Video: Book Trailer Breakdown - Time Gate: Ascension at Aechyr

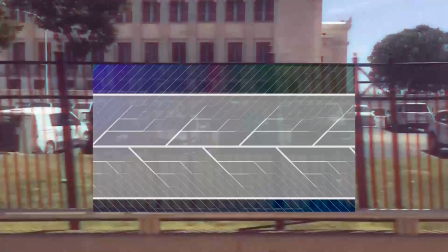2441s
Might not have been Chapter 3, but they do explain at certain points in the book that there's technically an infinite amount of timelines, right? But we don't get access to all of them. So first off, the ones that we do have access to via the time gates are the quote-unquote more real ones because they're the more probable ones.
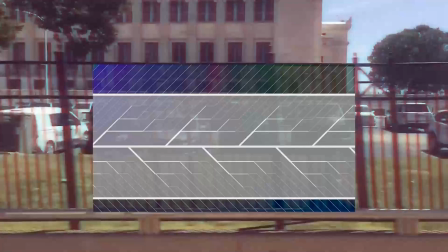2461s
And the probability is represented on this image here by how thick the various lines are. Now ignore the giant transparent stripe for a moment and just look at the lines underneath it. And you can obviously see there's a bunch of different thicknesses of them.
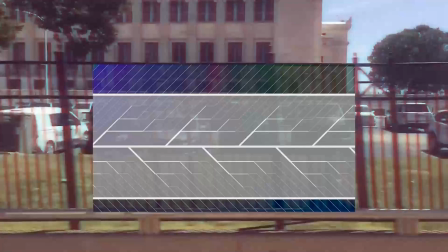2476s
Obviously, the really thin ones are going off to either side beyond the giant transparent white stripe. And the thickest of the lines on here is the one that's dead center in the middle of the
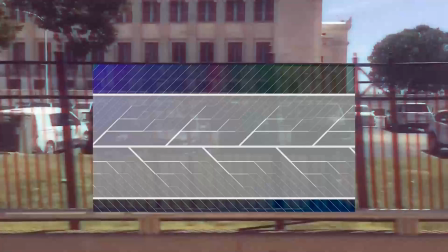2494s
semi-translucent white stripe. And that thickest one would be the most probable one. And there's obviously various points along the timeline there where it could branch off, but it's slightly less likely that it would go that direction.
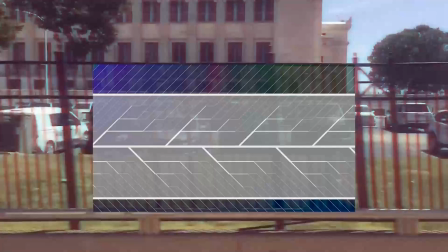2508s
And as explained in the book, those that are less likely, but still extremely similar to the most probable version, to the official timeline version, they just get kind of covered up, so to speak.
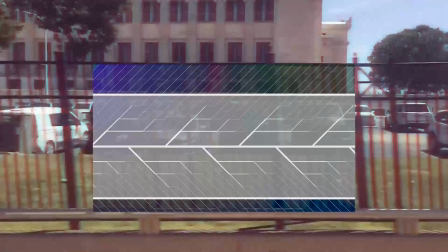2522s
So you don't get I think the example I used in the book was the pancake versus the waffle timeline, which is the timeline is exactly the same, but in the pancake one, you had pancakes for breakfast, but in the waffle one, you had waffles for breakfast. But otherwise, everything else about the timeline is exactly the same.
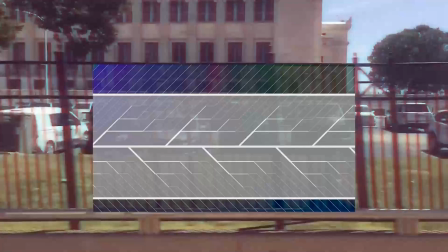2542s
Well, they're so similar, and in the mechanics of my universe here, one of them, whichever one's more probable, even if by only 0.1%, that's the one that you'll actually go to on the time gate.
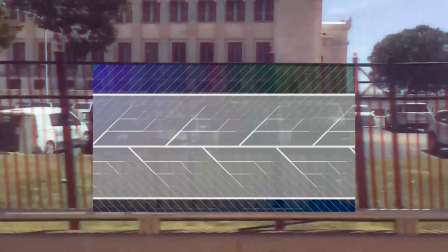2555s
And the other one just gets kind of covered up or subsumed by the other one. So if waffles gets that extra 0.1%, then it's the waffle timeline. And the pancake one, that you actually can't go to pancake timeline. I'm sorry if you like pancakes, but it's only waffles.
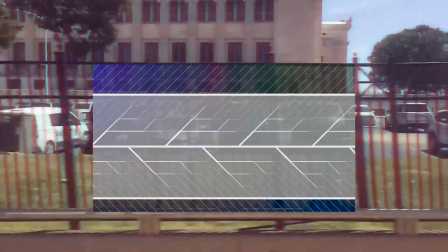2572s
So if you get in the time gate and you try to go to that particular timeline, you go to the waffle timeline only. So in this illustration, the pancake timeline would be one of the slightly thicker branches over here that we don't quite see.
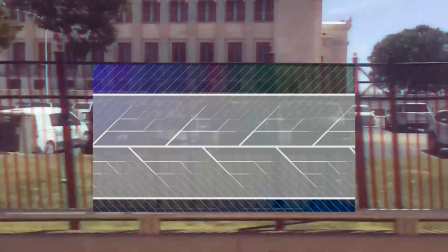2587s
But the middle one is the most probable. And so that's what the white translucent stripe basically represents. It's all of those. It's covering up all of those pancake timelines instead, whereas the center stripe is the waffle timeline,
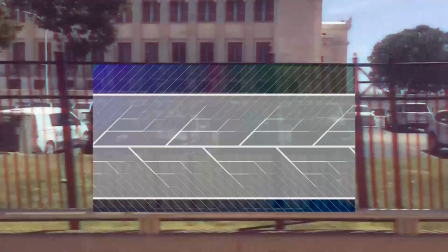2603s
and all the other ones are the pancake timeline, or the English muffin timeline, or the toast timeline. All of those get subsumed within the official version, which becomes the white stripe. Now, and the white stripe, this is the zoom up in the white stripe,
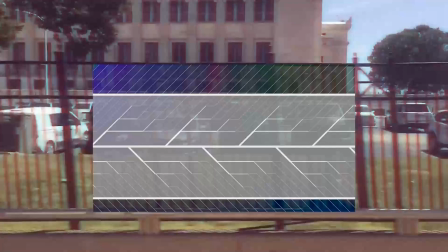2622s
and we can see that actually there's a bunch of little ones in there, but the zoomed out version, we'd only see the waffle timeline, which is the white stripe in this case.
The timeline. We create a new one.
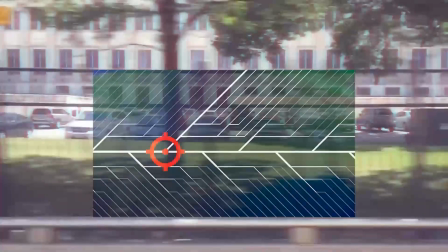2634s
So just as the voiceover there says, when we create a new one, we don't change the timeline, we create a new one. So this is an example of trying to visually represent a flashpoint, a creation of another splintering timeline.
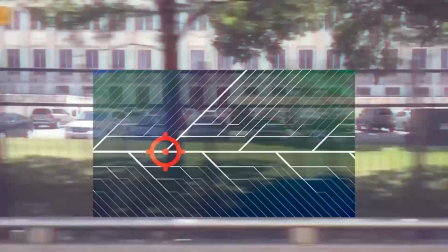2653s
Now, the one thing this diagram doesn't show is that there would be already a extra probability of one of these minor branches, one of these pancake timelines would be already thicker than the others because it would already have more probability,
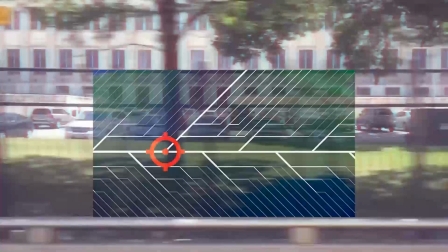2670s
but it wouldn't be like as probable as the waffle timeline, the main horizontal stripe on here. But you'd already have it be significantly more probable than all of the other little branches. But I only show so much. Sue me.